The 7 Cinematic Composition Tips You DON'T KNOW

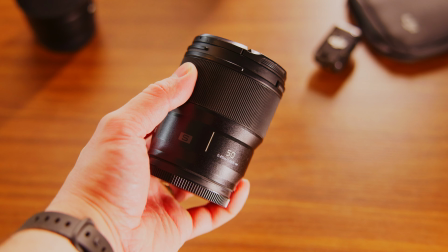The first is by using a fast lens. The 50mm f1.8 prime lens from Lumix is a perfect lens for this.
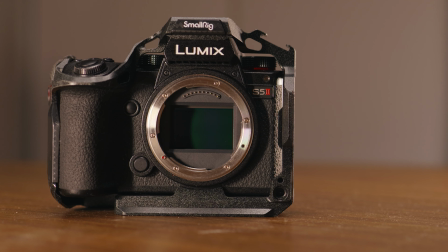Pairing this with the full frame sensor of the S5 Mark II will help with creating more depth in our shots.
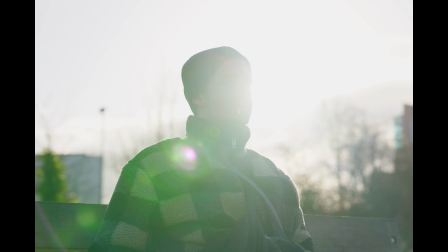The next thing we can do is to focus on separating our subject from the background. Take a look at this
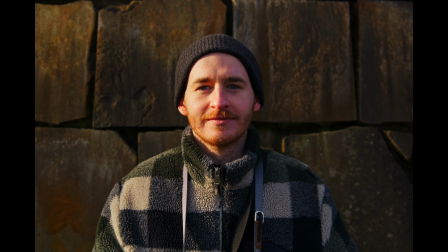shot. It looks a little bit flat, doesn't it? That's because our subject is leaning against a wall and we're filming just straight into that wall.
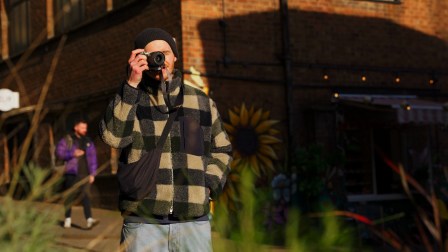That's really boring. Now let's create some distance between our subject and the wall.
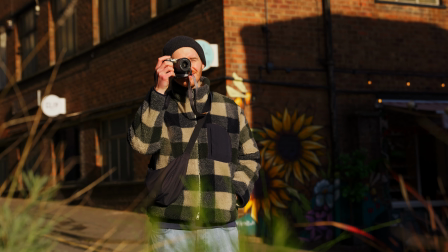Suddenly, there's more depth to the shot, there's more space, and overall it just looks better.
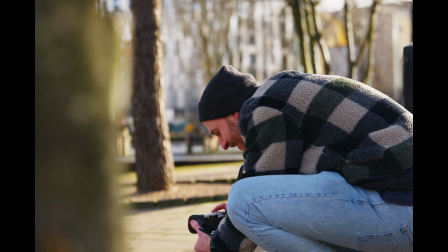We can go a step further as well by having a foreground object in the shot. This
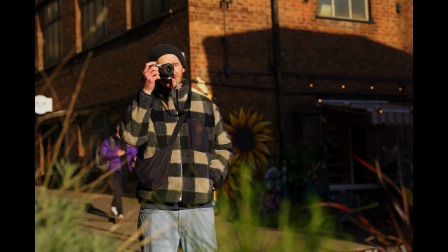adds another layer to our shot and further amplifies the depth in our shot. But we still maintain the focus being on our subject because everything else is blurry, but we can still see that something is there. It's not distracting because it's out of focus, but it adds depth to the shot. So it's adding, not taking away from what we're doing to our shot. Method number 6. Frame in frame. This method involves using your environment to find naturally occurring frames like doorways,
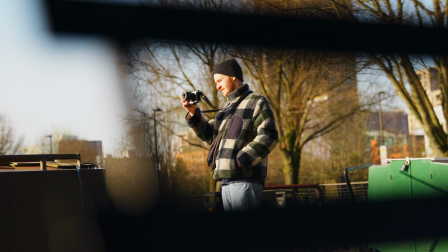hallways, corridors, that's the same thing, windows, and more.
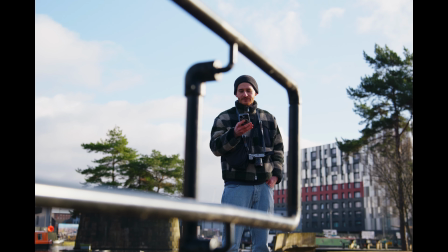Essentially what you're looking for is something in your environment that will create a frame within the frame of your shot.
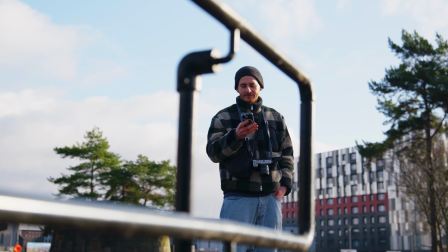You want to be far away enough so that the frame you're trying to use actually forms a frame around your subject.
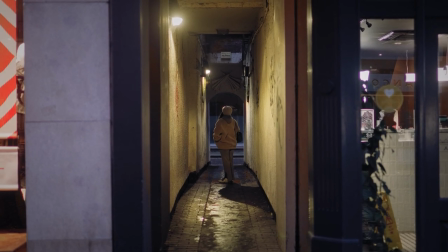Now, I've mostly seen frame-in-frame shots filmed locked off on a tripod because the idea is we want to focus on the fact that,
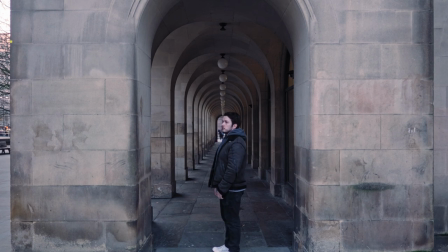hey, it's a frame in a frame, like that's the visually appealing thing in the shot.
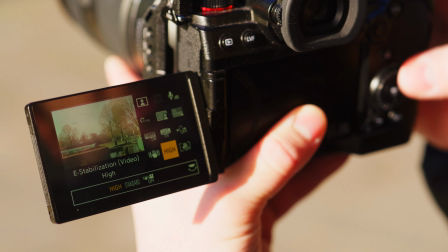If that's how you want to do it, then using the S5 Mark II and its Boost IS capabilities will be a really handy way to capture this because it means I don't have to carry a tripod with me and I can still get that locked off tripod effect using the Boost IS and
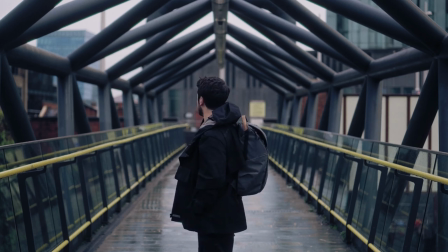the incredible IBIS that Lumix has developed for all of its cameras. And lastly, method number 7, emphasizing the subject.
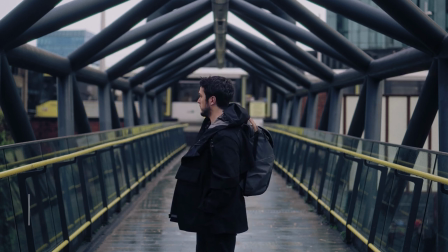This one is basically using everything we have learned before to emphasize
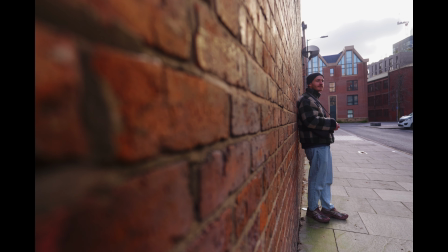the subject as much as possible using a multitude of what we have just discussed.
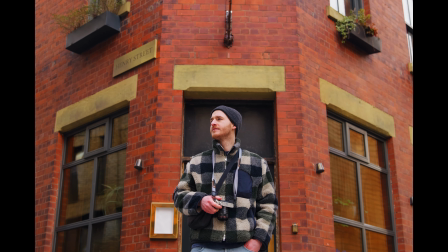You can use things like leading lines as well as having depth in our shot by having a
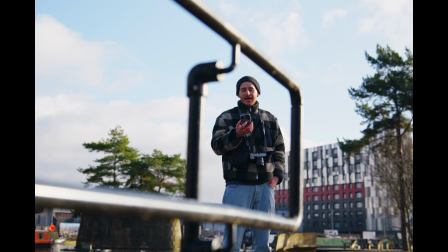foreground object and having our subject far away from the background to create more depth.
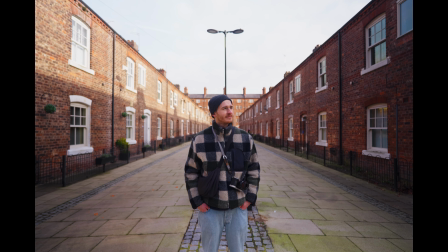You can then even utilize the rule of thirds to truly emphasize your subject through multiple methods.
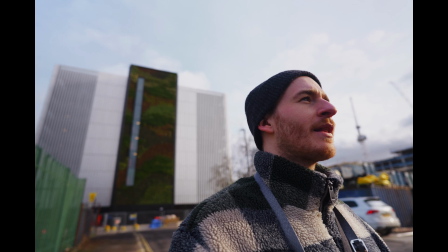We have all of these elements within our shot that bring attention to our subject,
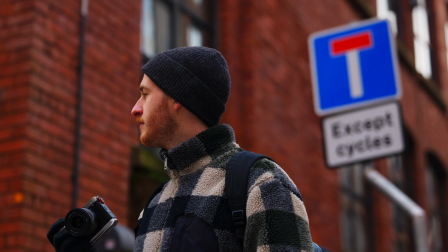and pairing these methods with the flexibility and advantages that a Lumix camera brings to the table, you'll be creating cinematic shots in no time. If you guys found this video useful, make sure you hit the subscribe button and that like button below, and there'll be a bunch of videos around me so you can learn more about the Lumix cameras that I used to create this entire video.